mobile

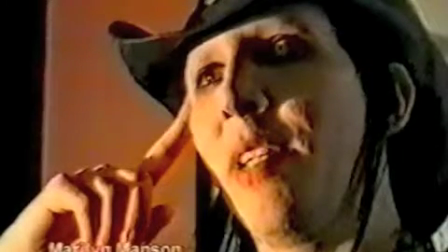0s
In this clip, Marilyn Manson is positioned to the right of the screen, with his eyeline in the top third of the screen.
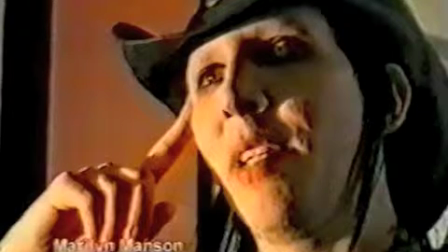7s
This follows the codes and conventions of a documentary interview. This screen grab shows one theme of the documentary is Marilyn Manson.
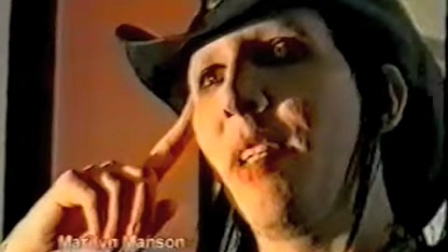15s
This camera angle is a slight low angle shot of him, which could suggest that he has power over young people.
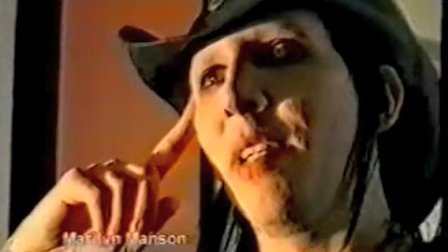21s
The graphics on the bottom of the screen show you who it is, and the graphics are also quite discreet and do not take away from the general idea of the picture. The prologue uses archive material from Marilyn's concert in Hollywood. There is a voiceover of Marilyn while showing the archive footage. Rock music is also played to intensify the scene.
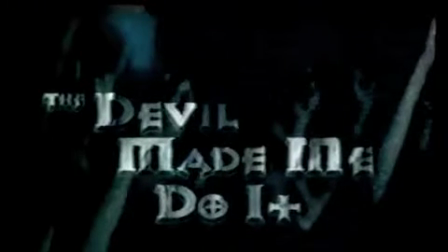42s
The font and graphics of the title enhance the themes of the documentary, such as darkness and the devil.
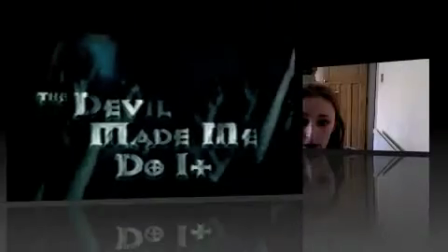48s
The colour scheme is also very dull. The type of this documentary is expository. It reveals the truths about the murder of the nun. It is also a mixed documentary, with some fly-on-the-wall footage, some archive footage, and interview footage. It's also fully narrated, so you always know that the pictures relate to what is being said.
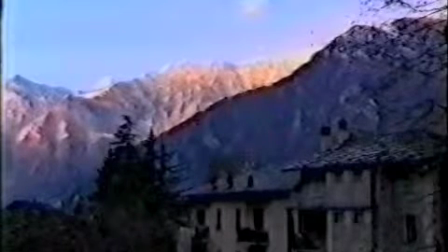69s
Here is an establishing shot of where the murder took place. The shot is juxtaposed with the theme of murder in the documentary, because it looks like a very serene, peaceful place. The narrative structure is non-linear. It has flashbacks, but it does still make sense. It also has a sense of movement, and the audience feels as though they will have a conclusion or a result at the end of the documentary. It is a single-stranded documentary, and it is open-ended, leaving the audience to make their own decision about Marilyn Manson being a so-called devil.
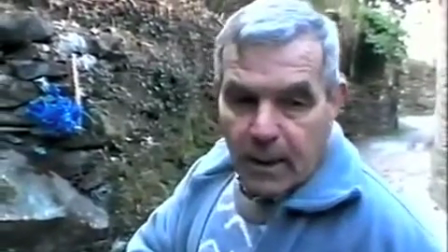100s To stun her. She fell down right here, but when they realized she wasn't dying, and that she...
The previous clip showed an Italian man who was the brother of Sister Maria. The audience can assume from the well-spoken English voiceover that the man was a trustworthy man and that his sister was just an innocent woman. The next clip shows some of the archive material used, and this archive material shows how the murder affected many people around the world.
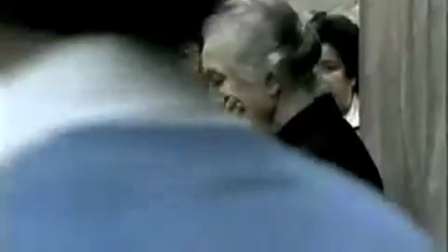129s Within hours, news of the discovery of the body had reached Rome. The brutal murder of a nun appeared to have...
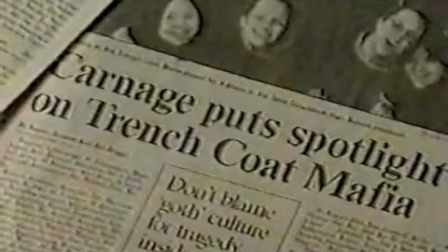138s
Newspaper cuttings are also used as archive material. A tilted shot makes the event seem more dramatic and realistic.
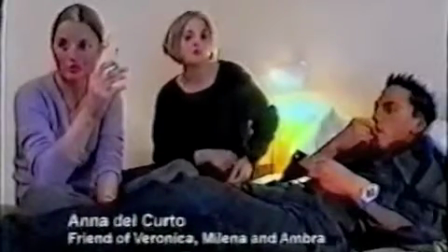146s
This clip shows a group of young people smoking. The mise-en-scène of the shot is quite modern and is very different to the shot which shows older people in what looks like a very traditional home.
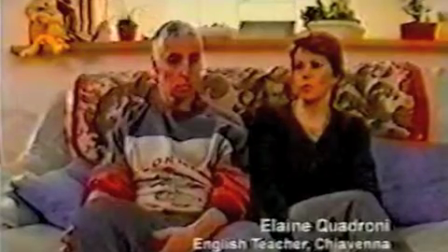158s
The juxtaposition of these shots shows how editing can adjust the views of the audience.
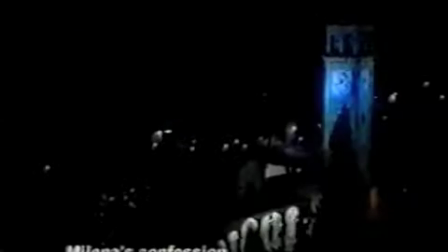164s
Whilst the voiceovers of the confessions are on, there are still images which are very dark and could represent how evil and dark the girls sound. Multiple editing techniques are used throughout the interviews, such as the cutaways, which emphasise the themes. The voiceover of the interview continues over the cutaways. Another voiceover used is that of the voice of God narrator, who is Northern Irish or Scottish male. The following shot shows how incidental music is used to create a feeling of sadness. Incidental music is also used during footage of dark streets to create a sense of fear.
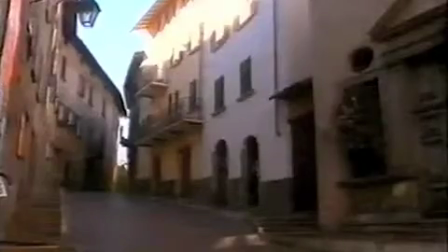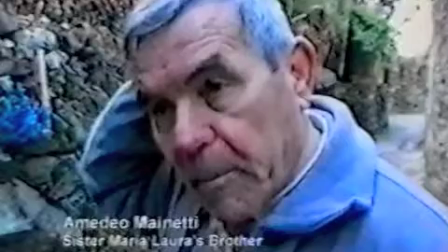202s
The lighting during interviews is often natural, and this clip is an example of this. Other aspects of sound in the interview include diegetic sound of police sirens and church bells. The voiceovers also work with the incidental music, so that empty parts in the voiceover are often filled with a beat. There is also ambient sound, such as dogs barking and a ringing ambient sound.
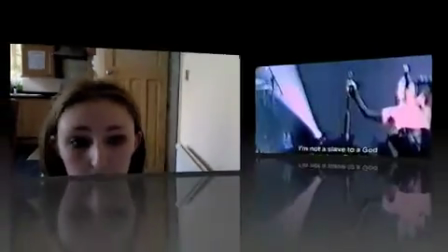225s
The music is action code. It anchors the meaning of the clip. In this clip, you can see the lyrics to the song on the page.
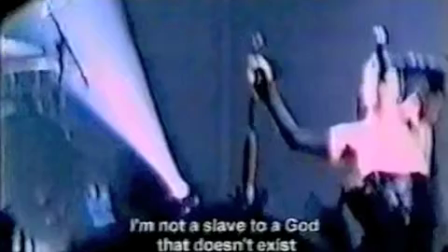233s
This use of graphics may show how offensive some of the lyrics can be.
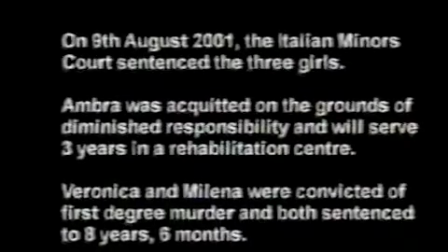240s
This clip at the end of the documentary shows what happened to the girls. It is black and white, which shows continuity of the darkness throughout the documentary.